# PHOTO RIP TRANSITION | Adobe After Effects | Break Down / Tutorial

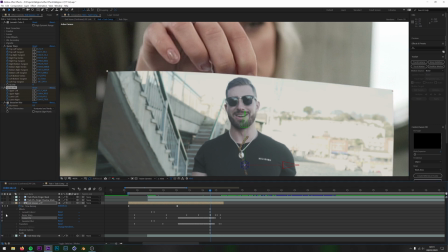[20:22]
But with the Bezier warp, it just helps to hide it a little bit.
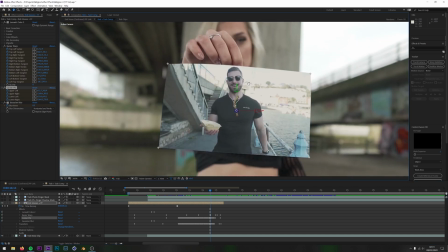[20:26]
It doesn't have to be perfect, but it just helps to hide it, which is the next main effect really. So corner pin and Bezier warp. I can't show you,
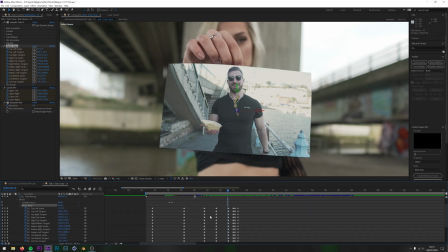[20:38]
how to actually use these keyframes on yours, but I've done this all manually.
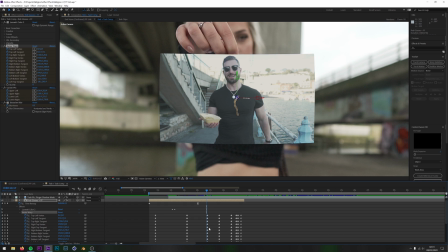[20:46]
This was done all manually, so all these keyframes here was just me moving them around, and yeah,
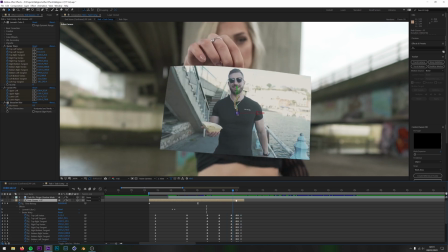[20:53]
getting the picture to look more like it was stuck to the photo itself and make it look more realistic.
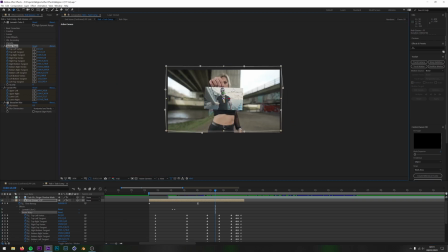[21:01]
Bezier warp itself, if you click it, what it does is it gives you these points here, so a little bit like corner pinning,
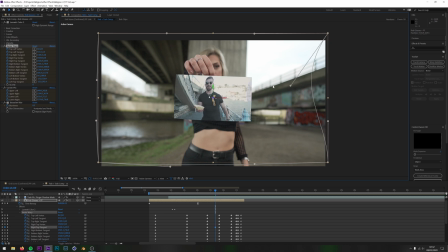[21:07]
but you can just warp, so you can actually get some curvature on your layer instead. But have a little play around and see what works for you really. You might not have to do this, but this was just something I added in to make it look a bit more realistic.
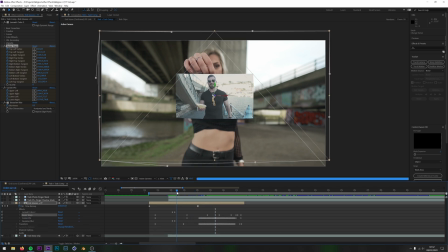[21:21]
Okay, so actually to get this photo to look like it's in the scene, it was just some color adjustments. So here there's basic and creative color adjustments.
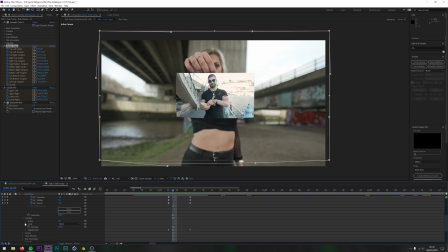[21:34]
I think I adjusted these ones and I adjusted these ones. So this was the picture, this is the photo with no color adjustments. And as we come over here, this is it with all of the photo adjustments, color adjustments.
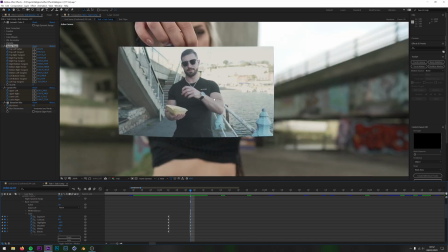[21:51]
And the ones I've used is, as it says, this will be different for your one. But this is just to make it look more realistic in the scene.
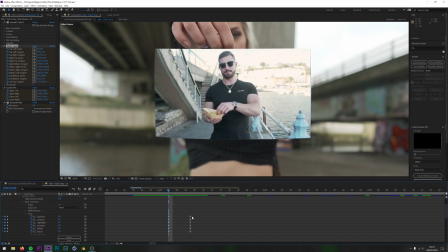[21:59]
The reason that's there and the reason that's there in those particular positions, I'll show you in a moment. But yeah, that's basically just making it look more like it's fitting into the actual scene itself.
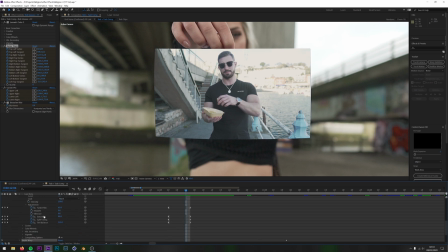[22:15]
Ones underneath is faded film, saturation, tint balance. Again, this is just my own choice of how I got this to look, like it was more in the scene.
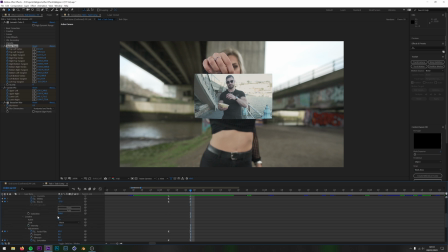[22:30]
You don't have to do it this way. There are other effects you can use. Tint is another really good effect. If you come to the effects and go for tint, this one here is a really, really good effect as well, which you can map white and black to certain colors, and then it also adjusts the rest in between.
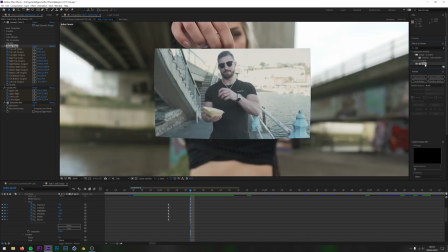[22:48]
Another really good effect for something like this. That is the Lumetri or Lumetri, and the other thing about it is a blur.
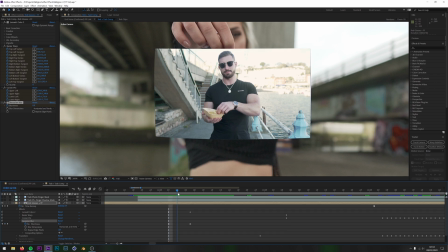[22:59]
So from there to there was just to add a little bit of a blur. So as it transitions from being the video clip, you could say, into more of the photo, even though it's still moving.
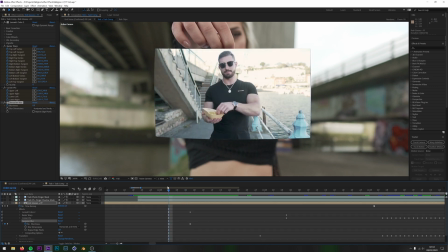[23:13]
Yeah, as it's going from here to here, this is where the zoom is taking place, but you don't see that because that's in the composition above, which I'll show you in a second. So yeah, this is basically just to give it some blur because it was just too sharp.
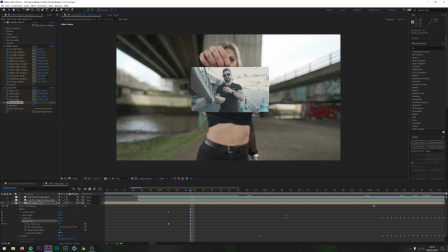[23:31]
There's no way it was supposed to be that sharp, considering the fact, had she been standing half a meter away from the camera, the photo shouldn't have been as sharp as it was looking. Or should I say the video clip shouldn't have been as sharp as it was looking.
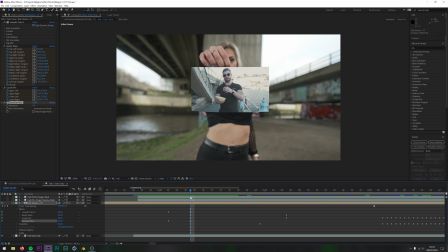[23:46]
So I added a Lumetri and a blur, which just gives you that more realistic effect. Okay, so the only other layers really with this composition is I've added her fingers,
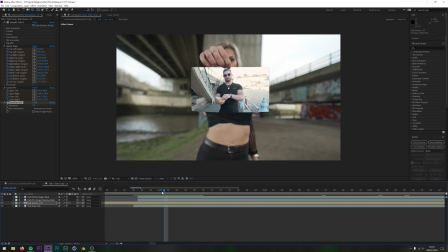[24:03]
and the shadow. Sorry, there's her fingers and there's a shadow. Why I've done this on two separate layers, do you know what?
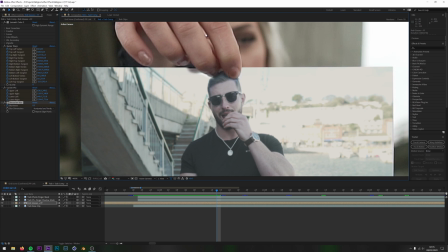[24:09]
I can't actually tell you the reason why. I'm not too sure. But had I turned off the fingers, you'll see that the photo obscures them.
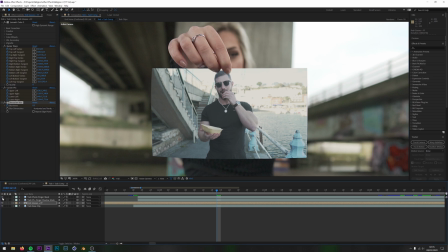[24:18]
And when I switch them back on, you can see now they're there. But the shadow is just to make it look more realistic. As you can see, that just makes it look like she's actually holding the photo.
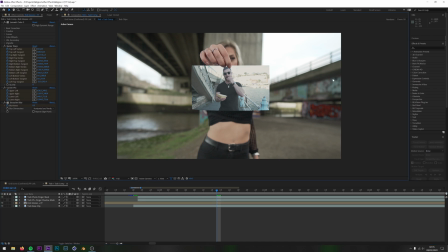[24:32]
If I took it off, I'd done the effect and I looked at it and I was like, that doesn't look right. And I just knew straight away it was because there was no shadow. The other thing with these layers is there's some position keyframes.
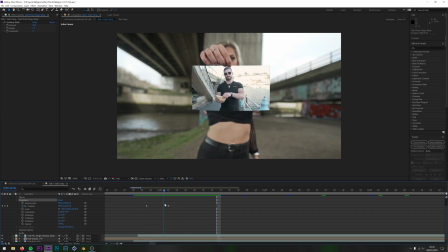[24:44]
And you'll see now, her fingers are going up and down like that, and that looks really weird.
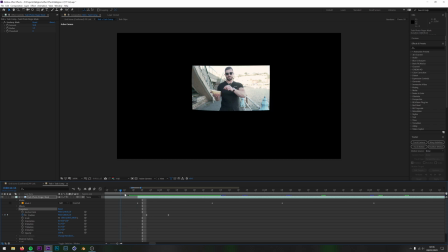[24:52]
But the reason it looks weird is because this is where the actual clip starts, and then the fingers come down and then goes into the transition. But this in itself just looks a bit odd. But this is the base composition as such.
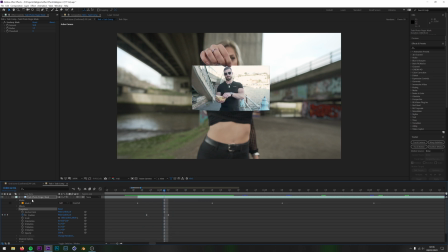[25:10]
And the reason why those fingers are coming down like that is because if I then move on to the composition above,
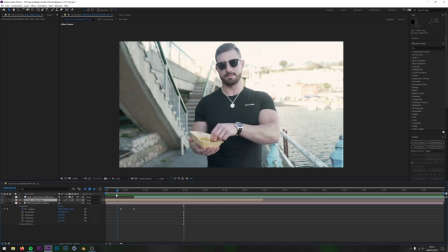[25:18]
so this is where basically the effect comes together now. So I'll just scrub through this and you'll see.
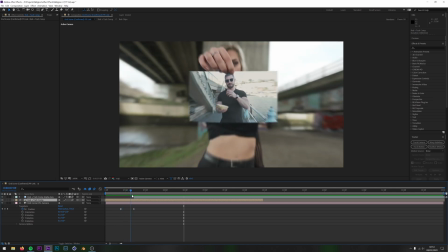[25:25]
Now you're probably wondering how I've actually got that to zoom out like that. And what I've done is, as you can see down here, I've used a 3D camera.
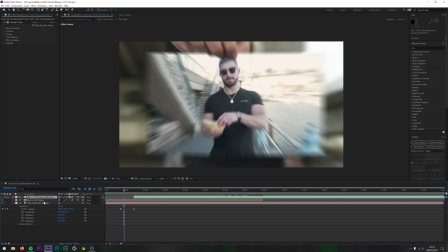[25:32]
So I'm going to turn this layer off for a second and I'll come back to that in a moment. But this layer here is a 3D camera, which is like a virtual camera, and it affects any layers that are using the 3D.
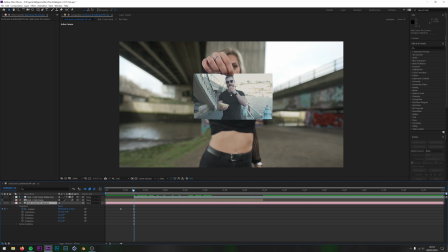[25:45]
So essentially, if I turn this camera off and play it back, this is exactly the same as the one underneath. The only reason why I've pre-composed it is because I want to stick it all together in one layer, make it 3D, and then use a camera.
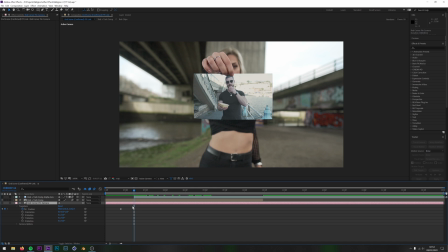[26:00]
And the way the camera works is here is where the camera is zoomed out, and then here is where the camera is zoomed in.
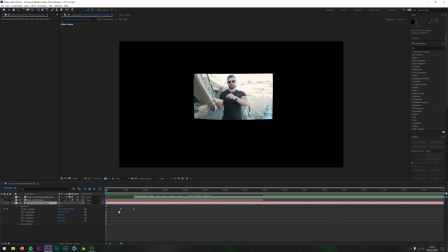[26:08]
And because the clip starts where the camera is zoomed in, you don't know that the camera is zoomed in.
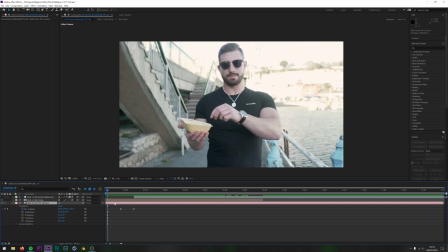[26:14]
So what I mean by that is if I click this on, the camera is zoomed in at this point, but you don't realize it.
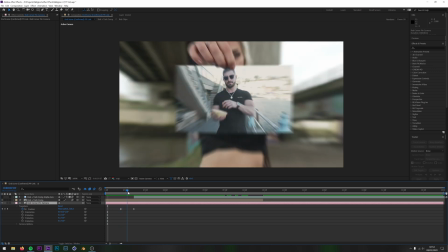[26:19]
So only then, when it comes out, that the camera actually zooms out.
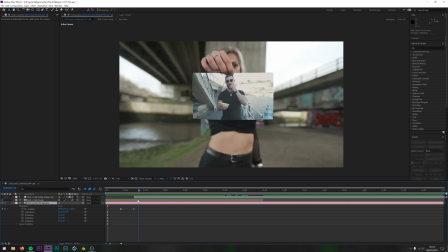[26:26]
It's sort of like working backwards really, because Rob is stuck to the photo the whole time.
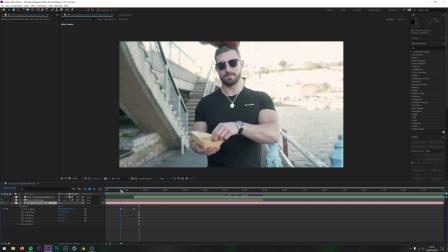[26:33]
You just don't know like that. Now the other thing to notice is the fact that Tash's fingers are coming down, which is, like I said earlier, really
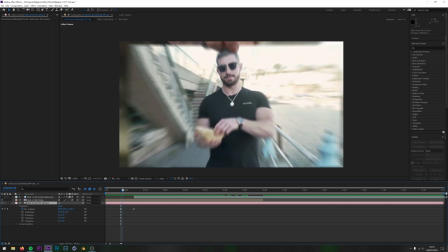[26:43]
I guess you could say quite important to have. It just made it look more realistic, and had her fingers been there the whole time, then you would have seen them in this part here.
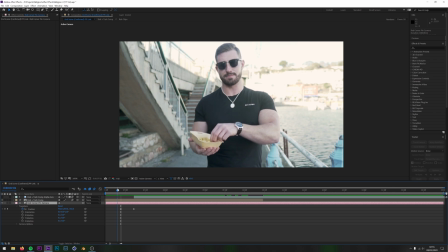[26:52]
You would see her fingers up there, which is why they're animated to come down like that.
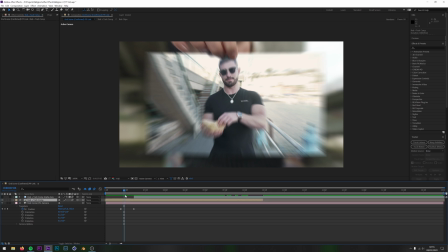[26:57]
Just something else to note though is on here, you'll notice from this frame
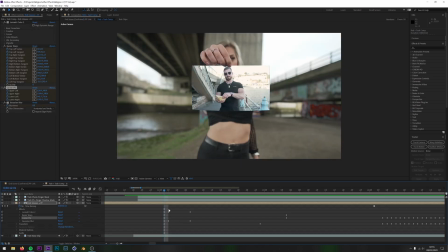[27:04]
is the same, I'll move this over, is the same frame as where I've got my color and my blur. So which is why you can see it's going from there to there, the blur and the color.
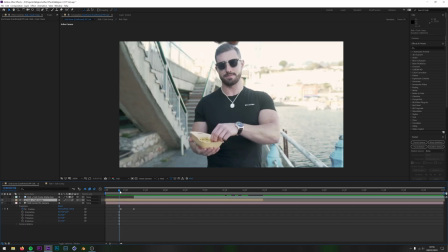[27:17]
So as it zooms out here, if you look at it carefully, you'll see that's also when the color shifted as well.
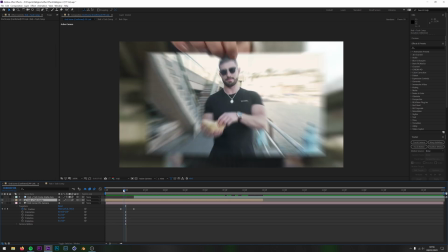[27:26]
So if you look at his face, you'll see there is where the colors are shifting and the contrast is changing,
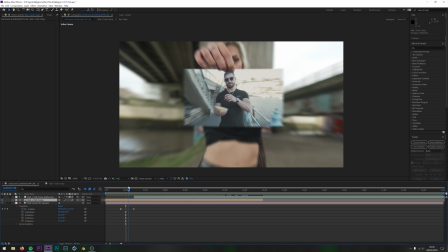[27:32]
because that's the point, is where I want it to make it look like it's more realistic and more it's in the scene.
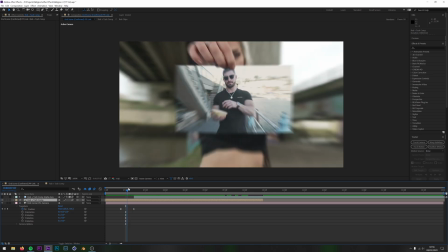[27:37]
And because of the blur, because of the speed of it, you don't realize it.
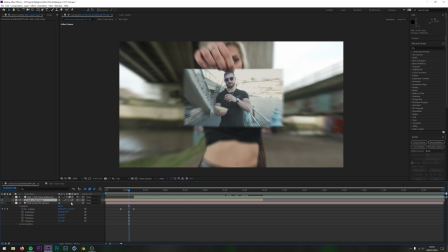[27:42]
Now, just a few other things to note on these layers is I've added motion blur. Motion blur is really important, especially for the zoom out.
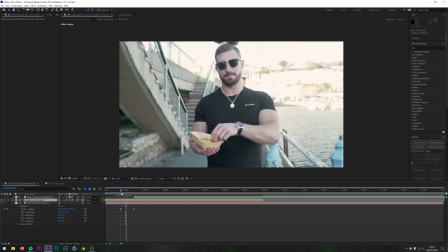[27:50]
Had I not had motion blur, it just wouldn't look as good, as you can see. So that's why I've got motion blur on there.
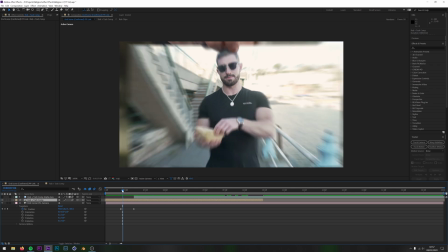[27:57]
And also as well, something you might want to do is,
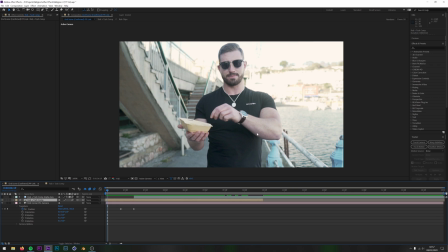[28:02]
if you're doing it this way and you lose quality, is you can adjust your sampling. I think I've set this to bicubic, I believe. So yeah, just want to set it to this one here. And I think it just sort of interpolates frames next to it to create a clearer picture.
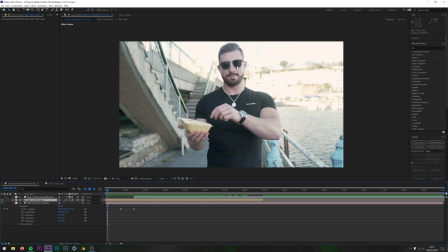[28:21]
Or at least that's what I've been led to believe. Just have a little play around and see what really works for you. But this was the one that I got to give the best effect. It's not brilliant because I shot this in 120 frames a second and it's way too soft, but it's the best I did at the time.